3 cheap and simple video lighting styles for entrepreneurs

In this video, I'm going to be taking you behind the scenes of my home studio to show you 3 cheap and simple video lighting styles. What's up, purpose-driven entrepreneurs? Matt Bigger here, empowering you to grow your personal brand faster with video. This channel will bring you weekly tips, strategies, and tutorials so that you can maximize your potential with video in less time. So if you're new here, consider subscribing. And make sure you stick around to the end of the video.
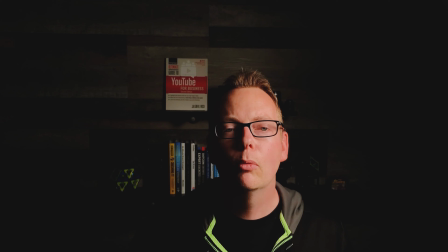27s
I'm going to be sharing with you the #1 mistake that I made when I got started creating video. So we're going to be covering the 3 styles. The first style is flat lighting. Then we're going to go through Rembrandt lighting. And the third one's going to be a 3-point lighting system. The first thing you need to do is eliminate external lighting sources.
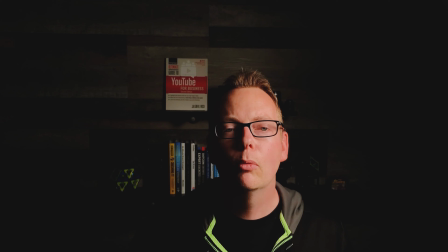45s
I've turned off the monitors on my computer. The ceiling light is off. The desk light is turned off. Everything that is not the light on the camera has been disabled. And essentially, the reason why you want to do that is because you get more control over your lighting situation.
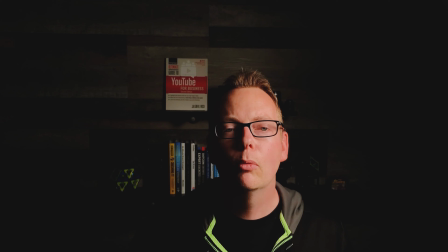60s
So with the flat lighting, what's happening here is the camera and the light are both facing the same direction. I've got an aperture light sitting on top of the cell phone. I'll show you a couple clips of that. And it's on a tripod. Very basic setup. And you can set this up in minutes.
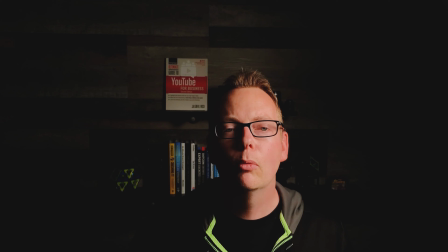77s
So the benefits to a flat lighting profile are 1, you get to control the lighting. 2, it's really easy to set up. And 3, it's really fast. You can set this thing up anywhere. And so this could be a really good way for you to get started. You might notice in some YouTube videos, those ring lights, it's still a flat profile.
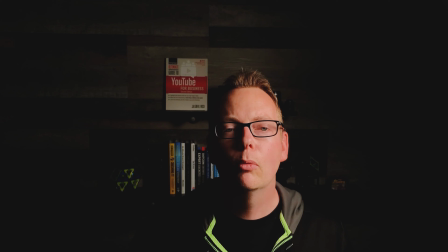95s
As long as the light and the camera are both facing straight on like this, it's flat lighting. Now, that means that you can't control the shadows as much. And sometimes we end up with reflections and glasses, things like that with this type of style.
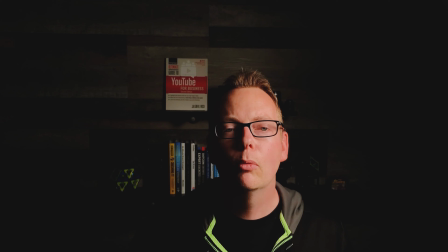109s
So this isn't one of my favorites. I'm gonna show you the next setup, which is Rembrandt, and we're gonna pull that off with a single light as well, which is really cool. So let's check it out. Striking. I know it's just me here, but people say that on a film set so that people don't get blasted and surprised with a bright light in their face.
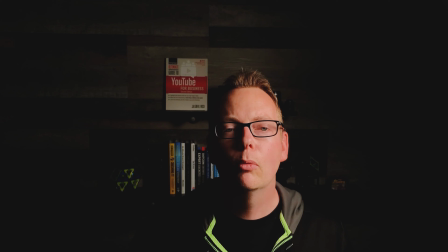129s
So let's get started. This is the Rembrandt style. The light is at a 45-degree angle to my face. It's hanging at about a 45-degree angle this way. And I've got a softbox on the light to cut down on the harshness of the light. We're getting full lighting here on one side of the face and shadows on the other side.
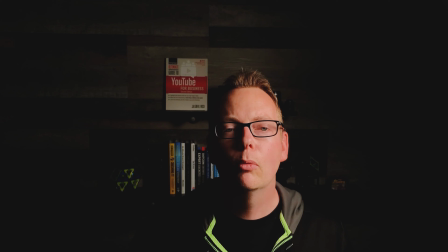147s
The signature Rembrandt style is this triangular shape on the opposite side of the cheekbone. You can check him out as an artist. He made it popular in all his paintings, Rembrandt, and it's pretty cool. It's one of my favorites. So definitely worth checking out. You can accomplish this with just one light, which is awesome.
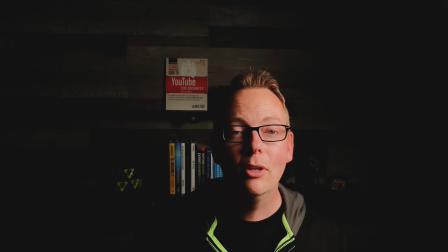163s
And the cool thing about Rembrandt lighting is you can actually get this style with a 3-point lighting system.
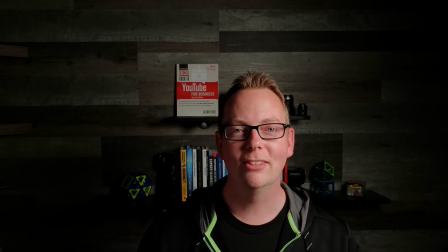169s
So let's check that out next. So this is the 3-point lighting style. Right now we're only using 2 lights, the key light and a fill light. I'm gonna turn the backlight on later so you can see the difference it makes. So the key light is still here, 45-degree angles with the softbox, same brightness.
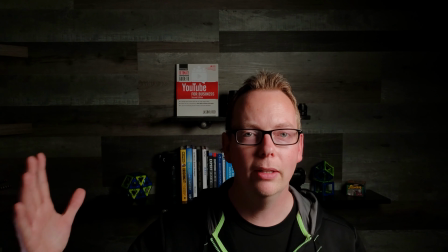185s
I haven't changed anything here. I have introduced a fill light to my right that's just bringing in a bit more light on this side with the shadows.
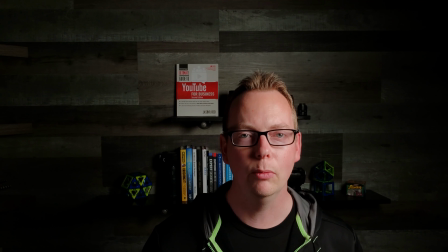192s
And the important thing with the fill light is to make sure that you're not too bright. You want to keep it at 50% brightness compared to the key light or less. And the reason why is because if you go too bright, then you run the risk of basically just creating a flat lighting profile.
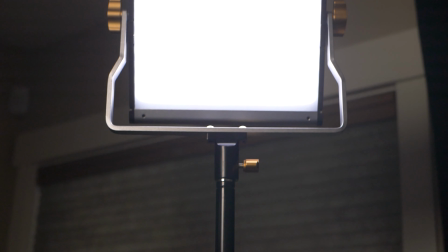207s
So I've adjusted my fill light. It's a little bit lower.
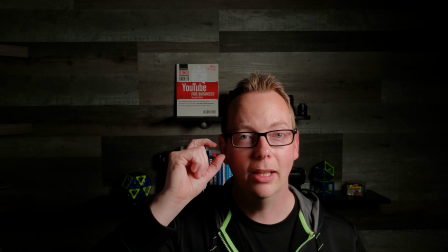210s
I'm trying not to create shadows from my glasses and the lens frame, but you know, if that's not a problem for you, then don't worry about it.
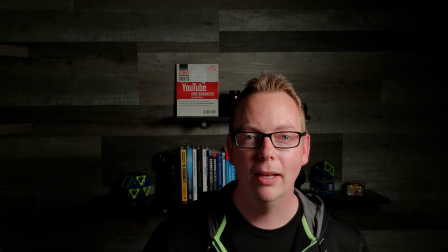218s
The point is you can adjust your fill light however you want, move it backwards, forwards to change the brightness, adjust the brightness, whatever you want to do with the fill light. It's just to bring in a little bit more lighting on the opposite side of the key light.
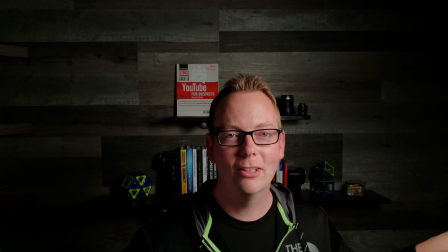232s
So let's turn on that backlight and you can see the difference it makes.
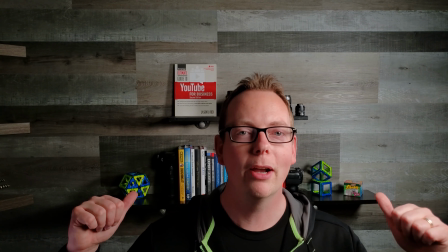239s
So this is what it looks like with the backlight turned on. You can see the books in the background are brighter, the colors are more vibrant, the wall is illuminated.